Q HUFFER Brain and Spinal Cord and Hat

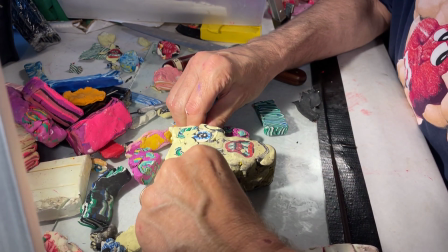(8:23)
Yeah, let's keep the ears. And I'm going to go ahead and pinch him back in, because I really want him to be thin, if I can.
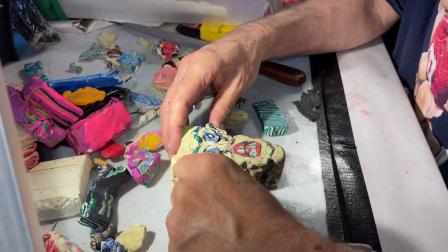(8:29)
Just,
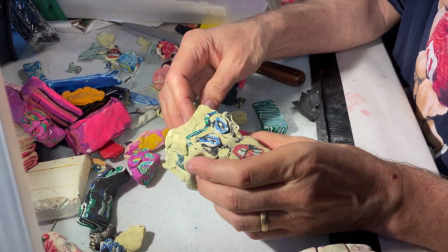(8:33)
this can never be mean enough. It's too late. I can't even press that in to make it mean.
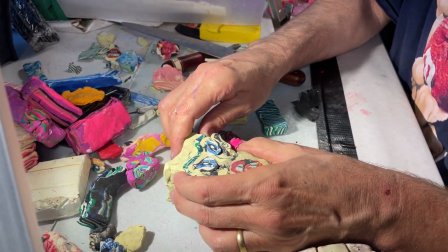(8:39)
All I can do is press this up.
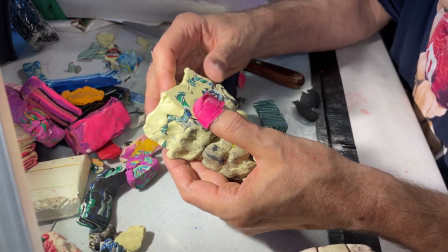(8:42)
I can do the sides to sort of give him that the Dracula V at the top.
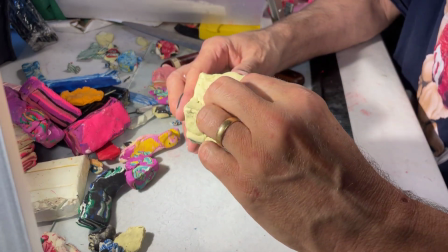(8:52)
Yeah, we'll just, the thing about black, it's super stupid, but it does say, hey, I'm a drawing.
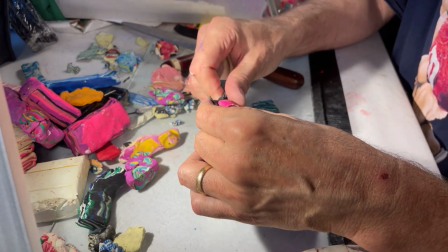(9:01)
That's what it says. I'm a separator.
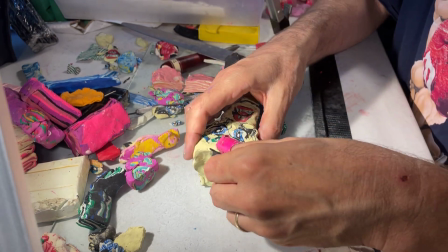(9:06)
This is where one part of the image begins and another stops.
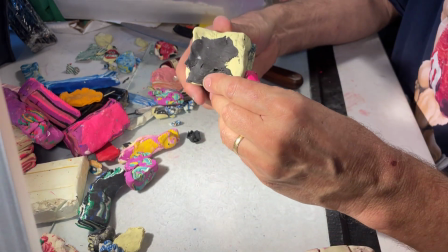(9:12)
And then I can smear it. So the key here is that it's a sort of, it can be very light.
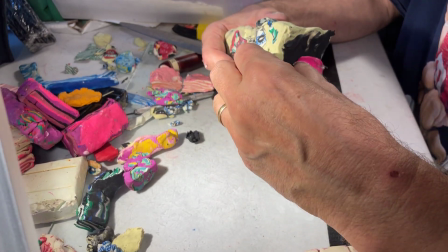(9:18)
It's not going to be much of it if I successfully get it thinner. It's not as obtrusive or heavy-handed.
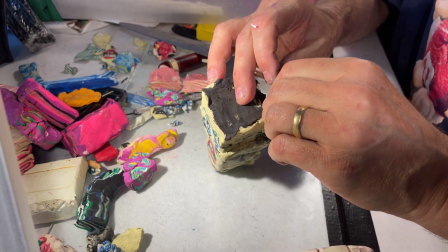(9:27)
And so this is another line, but I'm putting that line in, trying to make it not as thin as possible on this new shape.
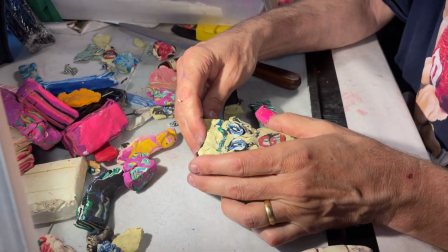(9:35)
Okay, and yeah, we're at the point where
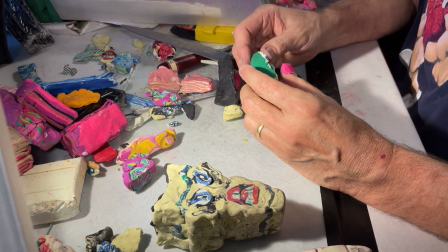(9:41)
we need a down and dirty spinal column.
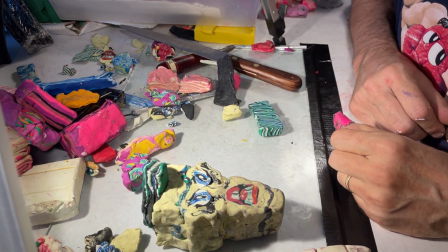(9:48)
I don't think his eyebrows should be the spinal column, but it would work.
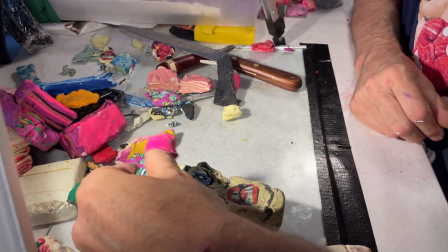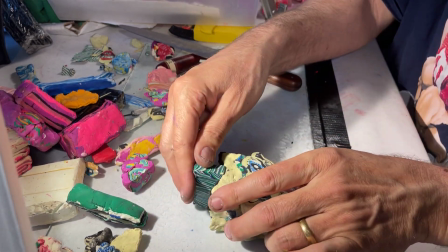(9:59)
Although it's probably best to
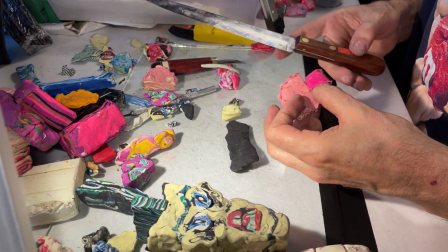(10:04)
Might look like a mohawk. yeah, well, yeah, in and of itself, yes, you're right.
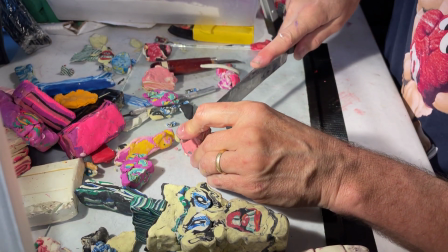(10:09)
It's very rude. It's not good for that.
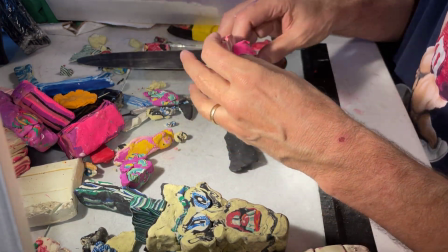(10:14)
This stuff is too hard, so I'm going to reject it. This is soft.
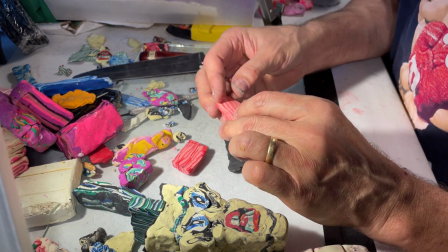(10:23)
Now you're talking about the tiny little vein textures in there. This might be a way we get to that.
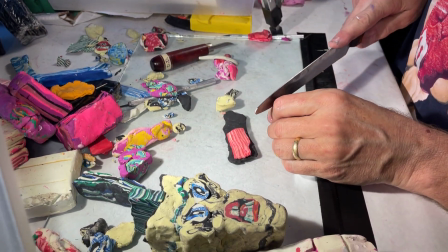(10:31)
But I'm going to pigs in a blanket to the brain
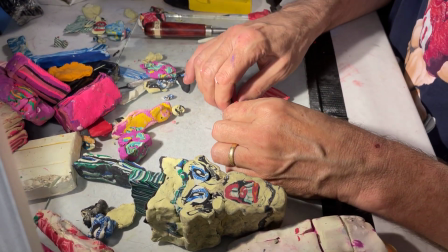(10:35)
at some point, and this is going to, if I do the spinal column, I'm going to make it
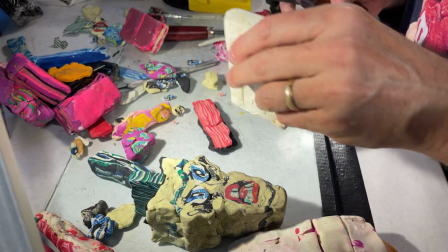(10:43)
highlighted with a little bone. Excuse me, bright white bone.
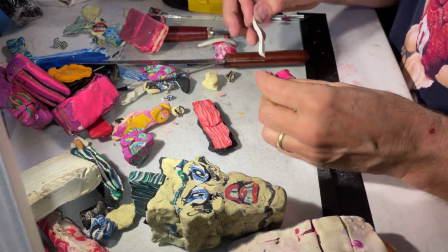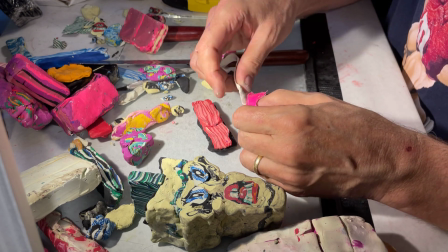(10:57)
And white becomes also a really skinny separator.
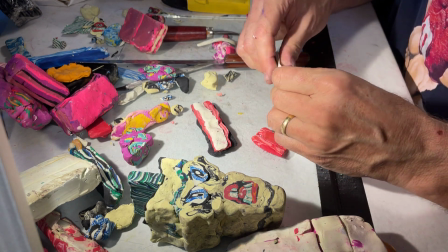(11:02)
And I do, you know, I try to use other colors that are tonal to the color to be fancier,
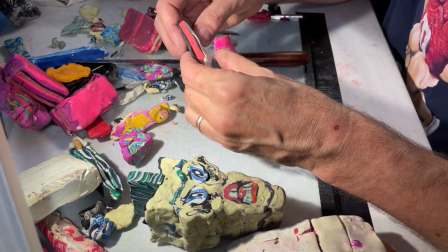(11:10)
but this is rude and fast, so here goes.
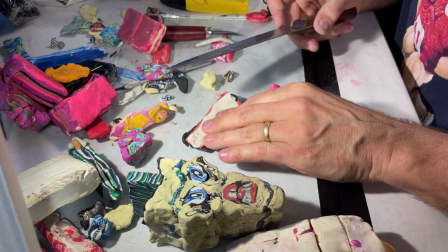(11:16)
So what I want to do with this is sort of chunk it out now, so it becomes
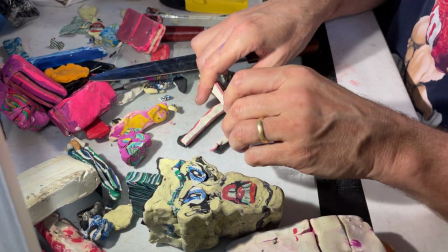(11:25)
spinal cord. It's fat. It's thing.
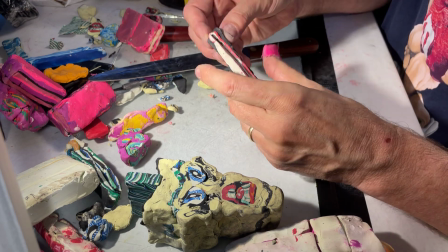(11:31)
It's its own fat thing. I'm going to make it a little skinnier because it is going to animate.
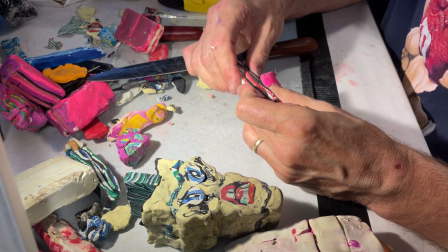(11:40)
And
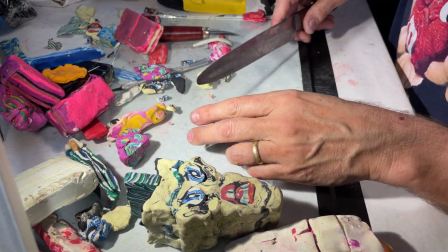(11:45)
again, you can see I'm reboxing it. I cut it at an angle and just reboxes it.
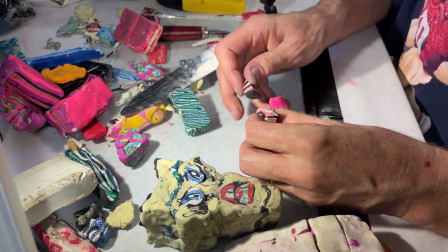(11:52)
So, you know, this is going to be the bone, marrow, and separation of the
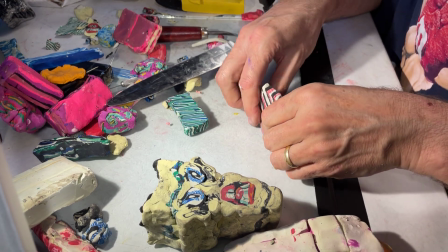(12:03)
what's going on inside there. I'm going to find some pink stuff to be filler,
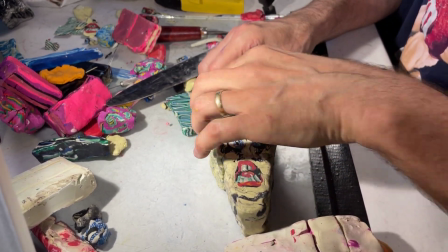(12:11)
and then this will go into the
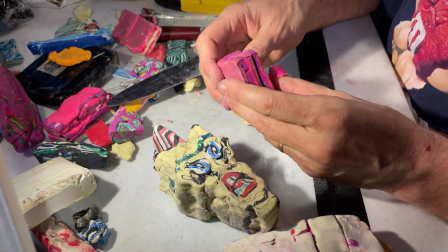(12:16)
I need the pink stuff to be dark filler, and I don't mind this.
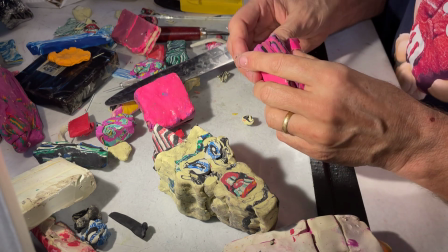(12:22)
It's a little fat, but because I want to put it, this is potentially the inside of the head.